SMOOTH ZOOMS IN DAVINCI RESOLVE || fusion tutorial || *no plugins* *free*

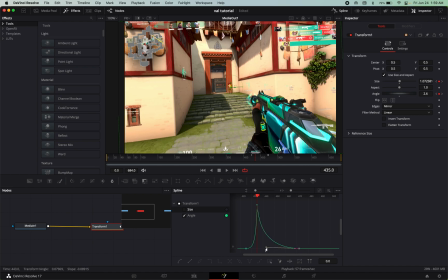just gonna keep messing with this angle
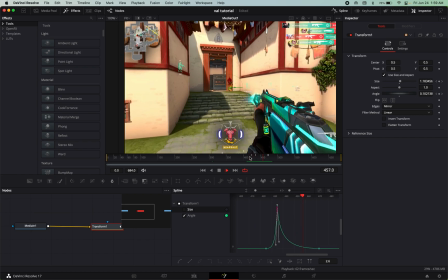and sometimes
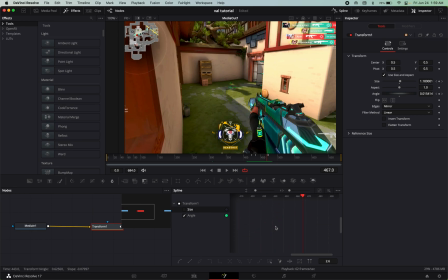sometimes if there's like a zoom in and then a zoom out right after that I'll have the angle go in and out like like the same way the zooming does so like like that like
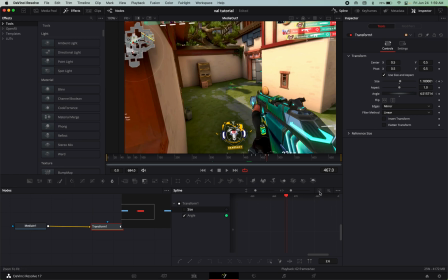later going out like going back down um but just for this one i'm only doing a zoom in so i'm gonna
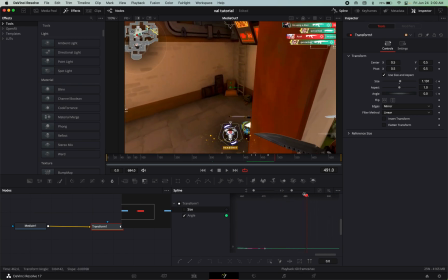have it looking like this this looks okay
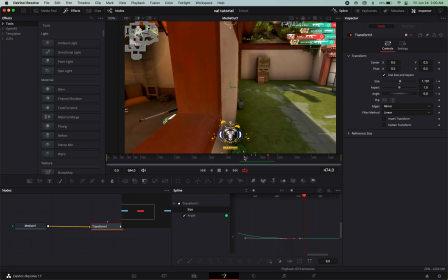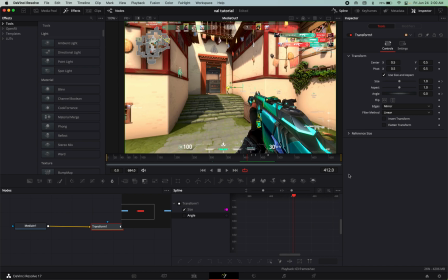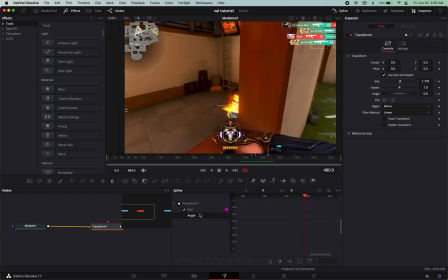this down a little bit that
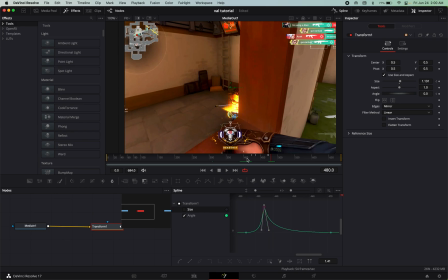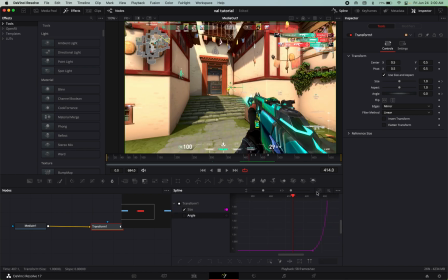looks okay um this size needs to be messed with though This part I feel like should be a lot sharper, or the whole thing just needs to be sharper.
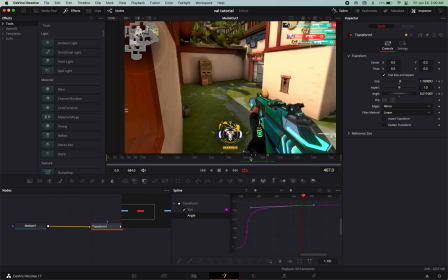Okay, actually, and sometimes I add like a really slight camera shake here too,
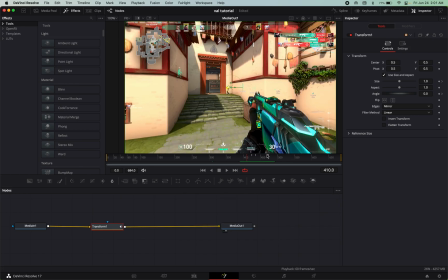just to kind of give it that like e-camera effect.
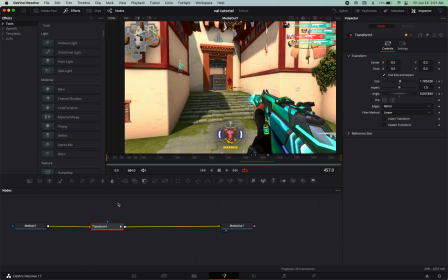Don't look too bad, and again just here I'll do another motion blur and color correction just to make it look nice, or not color correction, you know the glow effect.
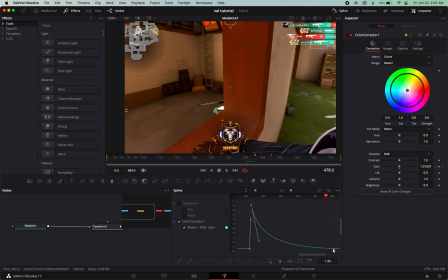Alright so this is all rendered out, and this is basically what it looks like,
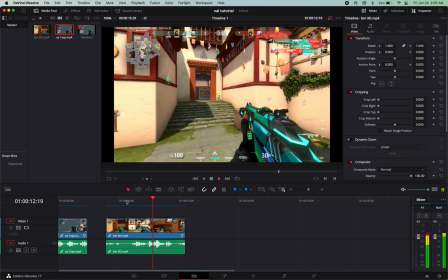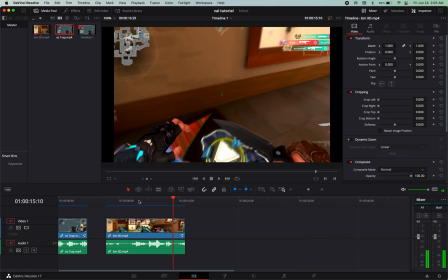that looks pretty nice,
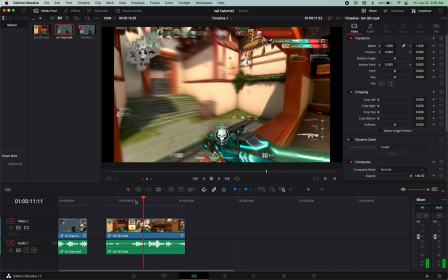it actually looks so nice with the motion blur. um but yeah um that's basically the
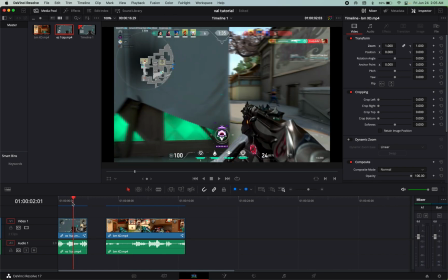two types of pan crops that i like to do um this first one like i would usually use that in the context of like something that i want to be like a really high impact moment because i don't really do like a lot of pan crops but like
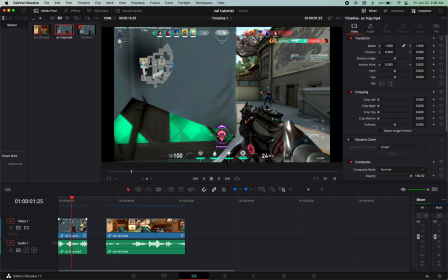this one would kind of be like at a important moment in the edit um
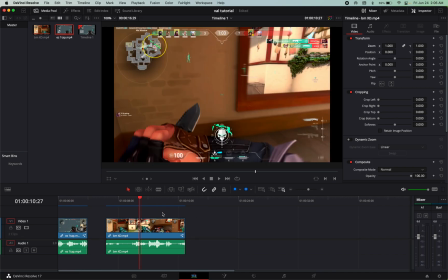and then the second one i sometimes i like to pair this with like kind of like a zoom in and then a zoom out and i usually use those on like clips that are at full speed so there's like no time remapping on them um kind of like just like spray down clips
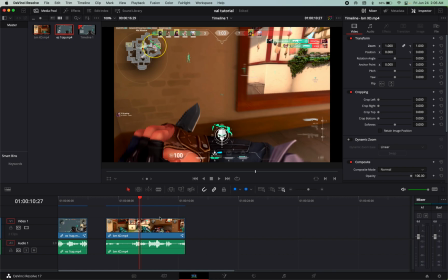like if it's like a like a fast multi-kill um either that or like clips that don't have a lot of motion and i kind of want to like add motion to the clip um then i'll just do like a kind of like a zoom in thingy like this
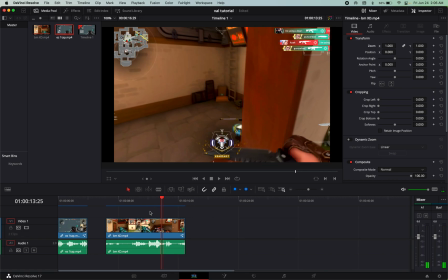like that just it just looks nice um so yeah that's how you do pan crops and also make sure that in the effects chain
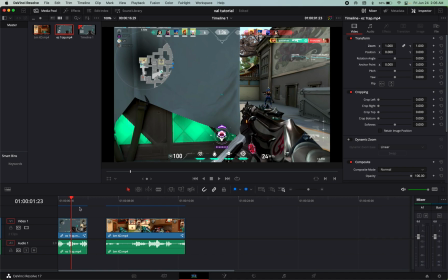it's like you want it to be after time remapping so like if i had time remapping
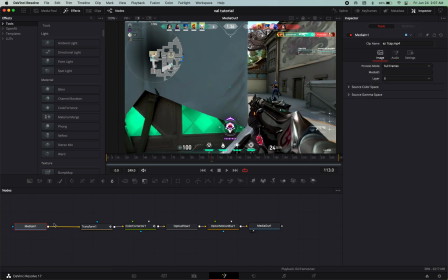on these clips I would put it before the I